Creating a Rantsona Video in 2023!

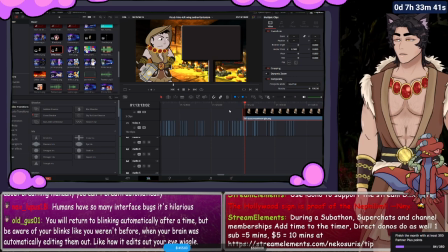[20:28]
Automatically, when the screen needs to come up, the character's eyes will turn to the screen, and we will see exactly what we are trying to do. Because here's the thing.
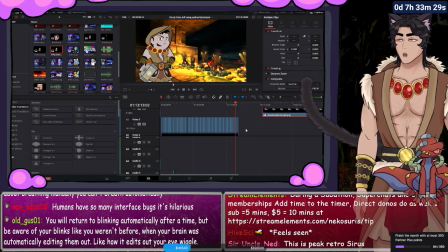[20:40]
When you're making content like this, it's not about actually making a character blink. It's not about actually making a character animate. It's about providing enough information for the viewer so that their brains can fill in the rest of that information for you.
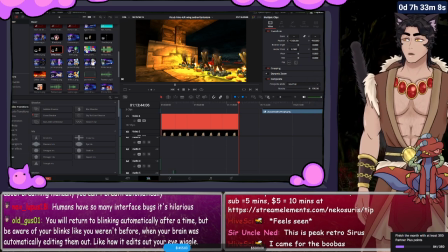[21:01]
The blinks are there solely because there's something for your brain to concentrate on when you're speaking. The moving background is there so that there's something for your brain to concentrate on while your character is speaking.
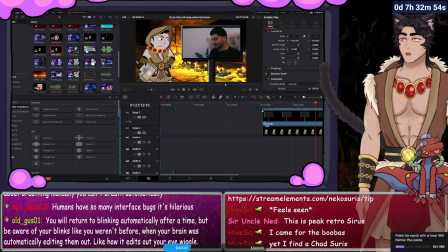[21:14]
The video is in a video screen, not because it needs to be, but because it just looks more natural in there. It looks like it's supposed to be there as opposed to just kind of floating in nowhere.
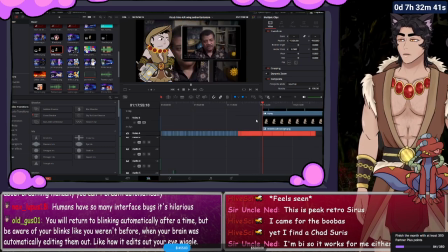[21:28]
And now all that's left is to figure out how we're going to voice our character.
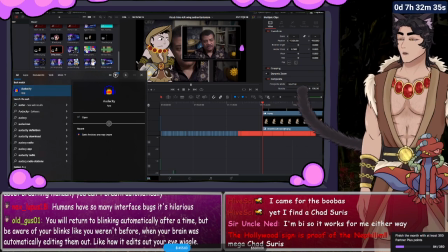[21:33]
But that's pretty simple. So if you've ever used a program called Audacity, it's this lovely little program right here.
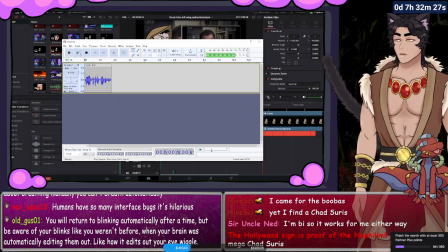[21:41]
And when I speak into the program, you can hear me speak back. But we need to make it so where it's easier on us to produce content.
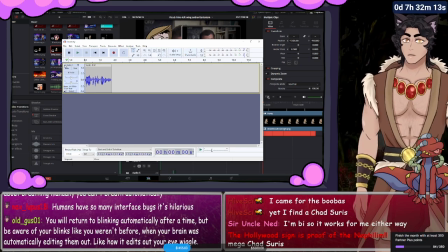[21:55]
Now, what you can do is you can record your entire thing in here and then have like a mental idea of your timestamps of when you're cutting videos and all that fun stuff.
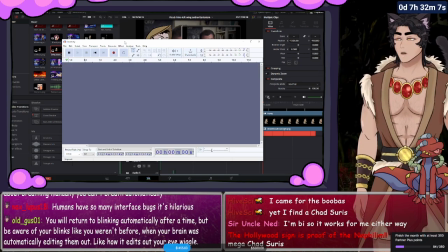[22:02]
There's an easier way. So let's record a quick opening here.
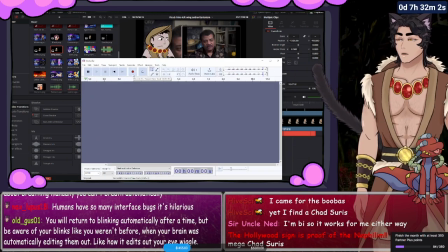[22:07] So let's do something like, well, apparently I have to suffer today.
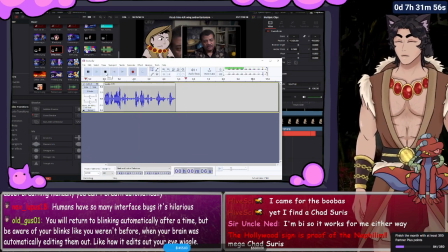[22:12] And if I have to suffer, so do you. Because Neil deGrasse Tyson has some words about God.
That opening doesn't sound right. It sounds, I don't know, a little bland and boring.
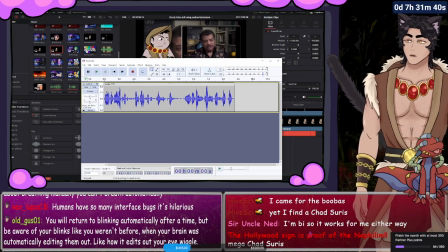[22:30]
So we're going to try that again. We're going to try a different version of that.
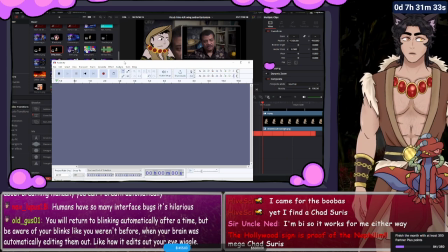[22:34]
We know our video is about a Christian YouTuber who thinks that it's okay that we suffer because the Bible says so.
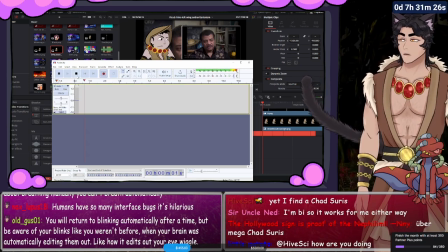[22:43]
So how about this?
This video is going to be suffering because the Bible told me so.
There we go. Now we've got an opening that might sound a little better. And we need to make it to where that opening is far away from all of our stuff.
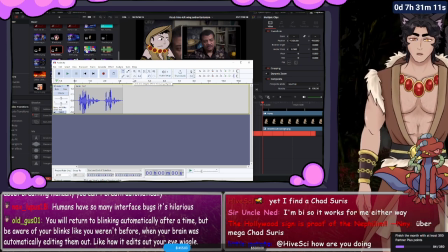[22:59]
It's far away from anything else we are doing.
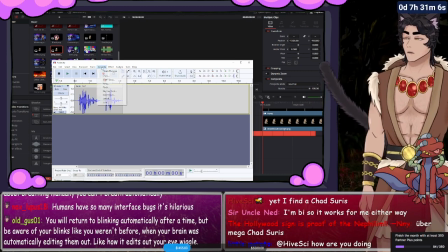[23:02]
So, in order to do that, all we're going to do is we are going to generate silence.
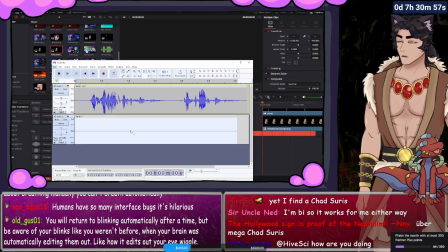[23:10]
We will generate 3 seconds of silence. And it's going to put it on a new track because Audacity is stupid.
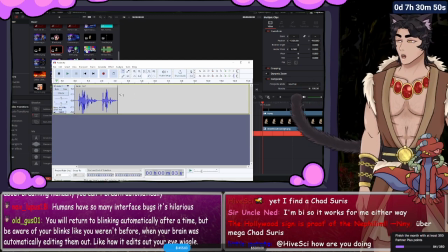[23:19]
We don't want it on a new track, so we're going to cut, and then we're going to paste. Now there will be 3 seconds of silence after everything I say.
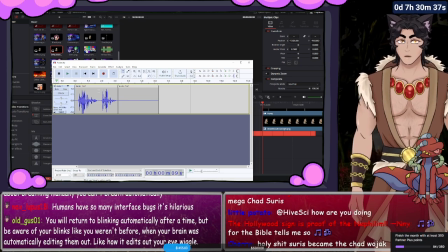[23:31]
What this will do is when our waveform is complete, when we've got a 10 to 20 minute recording of audio, every moment that we are supposed to be letting the video play, the audio will already tell us where we need to go.
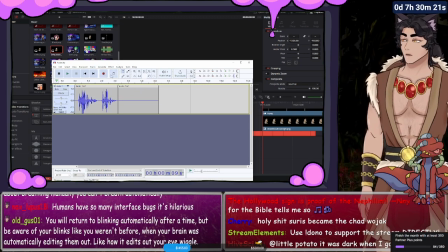[23:47]
Also, how's it going, Cherry? So, for instance, there's our opening, and now this is where the opening would play,
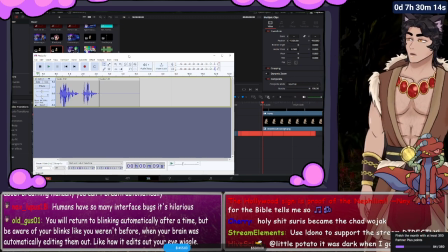[23:56]
and now we need to introduce our video. So, what are we going to do here?
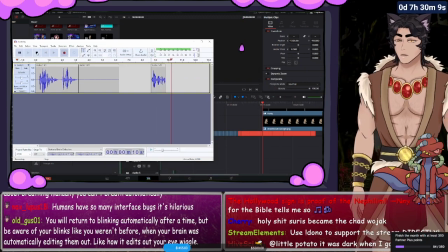[24:00] We're going to say, so there's a Christian YouTuber right now with over 1 million subscribers, and they have a video going over why it's okay for us to suffer because God tells us so.
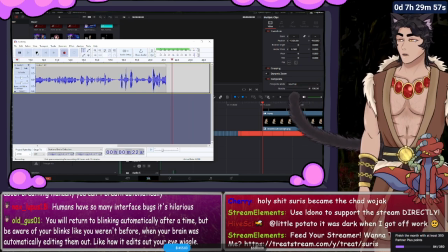[24:13] Now, I don't know about you, but I'm not really big on suffering.
So how about we go ahead and let them do the talking, and then we'll see if we have any responses to some of the shenanigans that might come up during this.
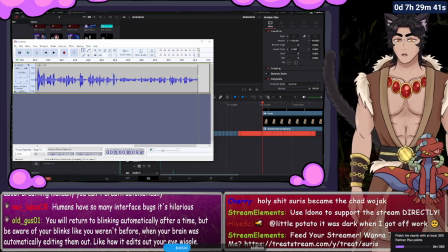[24:26]
So it's not a whole lot. It's not the best opening you can think of, and if there's a new opening that you want to do for that, then you can record that over again.